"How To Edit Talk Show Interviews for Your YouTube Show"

You know, when it comes time to edit your show, that is one of my favorite points in the whole process. That's because it gives us the opportunity to really sort of shape the show, give it some life, make it feel like it's just on a nice trajectory, a nice course, a nice beat going along, and take out any of the bad stuff that you don't want, which you'll see in a second. And really, it really defines the show, the way it's edited, because you can edit a show in many different ways and it will come out completely different. So it's the way you want it to come out. So we're going to jump in here. This is an example from an episode here with Sophie B. Hawkins, who was on the show a while ago.
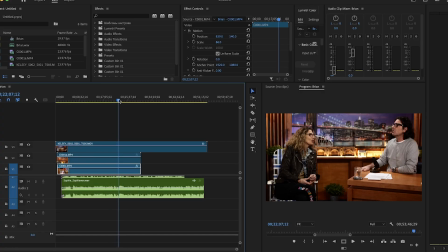51s
And let's jump into the computer here and I'll show you what's going on. So basically, I've got 3 cameras here. And by the way, the 3 cameras, that's the basis of editing, meaning like the more cameras you have, the easier it is to edit. And you'll see here what I'm talking about.
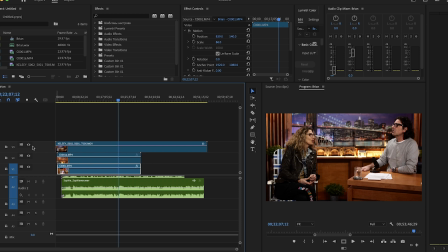71s
So I have got here, this is the wide angle right here on the top. And then if we isolate that, there is me, that's my tight. And then that is the guest tight. And then down below here, we've got my audio track and her audio track.
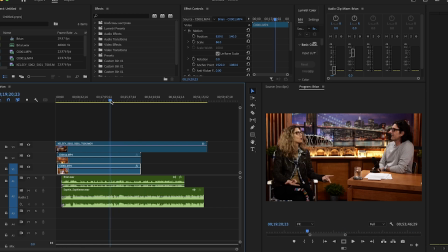88s
So I'm going to show you a basic sort of way to edit around something you want to have cut out. For example, let's go over here because there's a part in here which I didn't like, and I'll show you here.
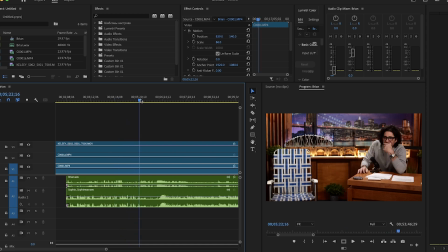105s
Let's get to it. So here's introduction, and she's coming in, yada, yada, yada, blah, blah, blah, sit down.
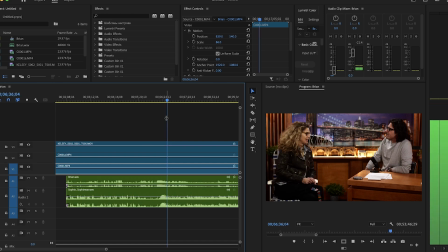111s
Okay, so here.
Oh, I love having hair in the winter. Oh, there's a little, Thank you. little water. Water. How you doing? You are. We don't know. I know.
All this stuff. I want to get rid of. He goes, I know. Everything. It's just awkward and doesn't make any sense.
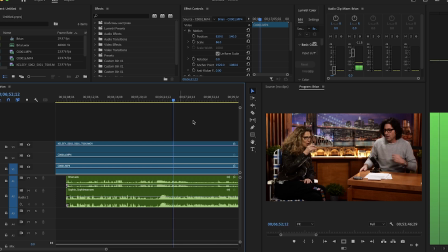129s How you doing? There's I'm doing really well. You're a busy woman.
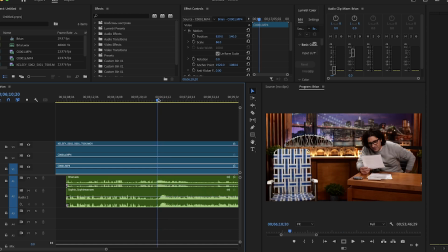133s
Okay, so what we want to do here is somehow edit this portion out.
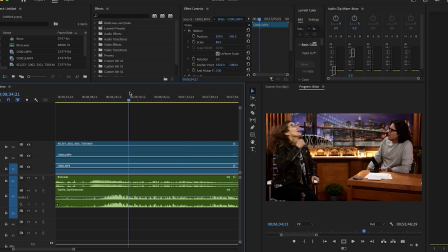141s
And I'll show you. Let's go right to the beginning. So right after the water comes down.
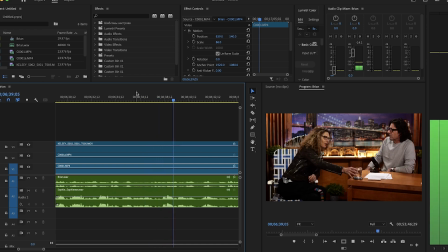148s Thank you. Water. Let's toast.
Now, here is let's just start here. So what I like to do is just start off with a rough edit. Just make the cut how you want it, and then we'll fix it, make it look right.
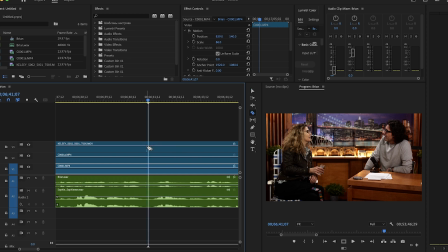165s
So I want this part here all the way.
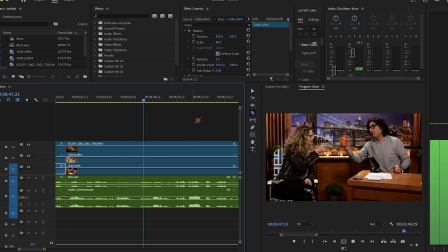171s
All this. We don't want this. No cheers. And we're going to pick it up at.
I'm doing really well. You're a busy woman.
I want to go right to you're a busy woman. Now, I'm going to have some issues because my hand's in my hair there, going up to my hair.
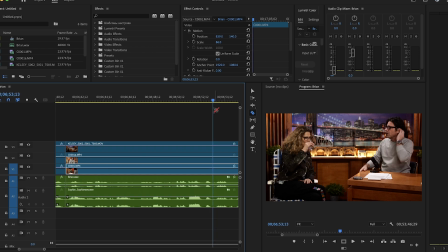190s
But let's just see what happens.
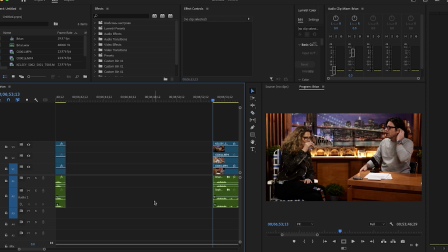192s
So let's cut all the tracks, delete them, and then slam them together.
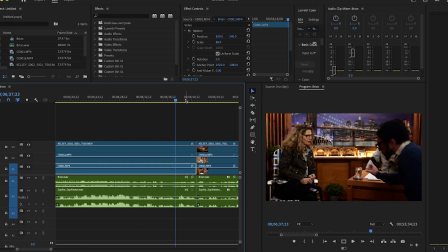200s
So this is what we want.
Water.
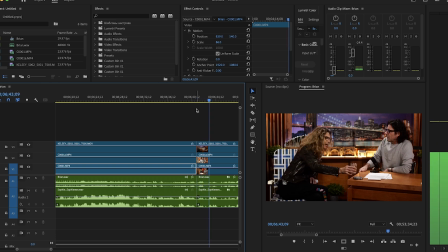204s How you doing? You are. We don't know.
Okay.
I know.
So we've got a couple things to worry about here, or to deal with. So we go from here. She's holding the glass, and then poof, the glass is up in her mouth.
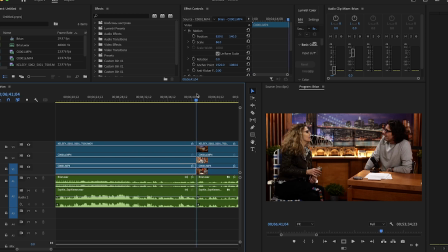218s
And the same thing with me. There's me sitting there, and then poof, my hand is in my hair. So what can we do? Well, we can start with figuring out which camera angle really doesn't show what we don't want it to show.
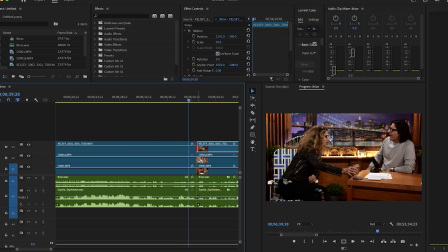236s
In other words, let's just say we can take out, let's just go to the ISO of me here.
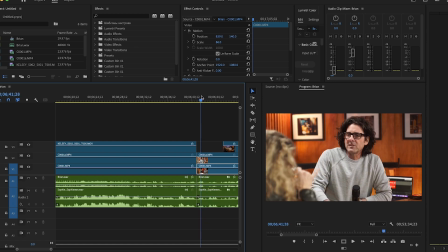242s
Now, so that doesn't really work because I'm going from here, now I'm there, and you can see she's drinking in my hair.
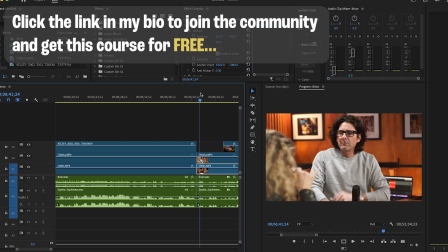252s
So that doesn't really work.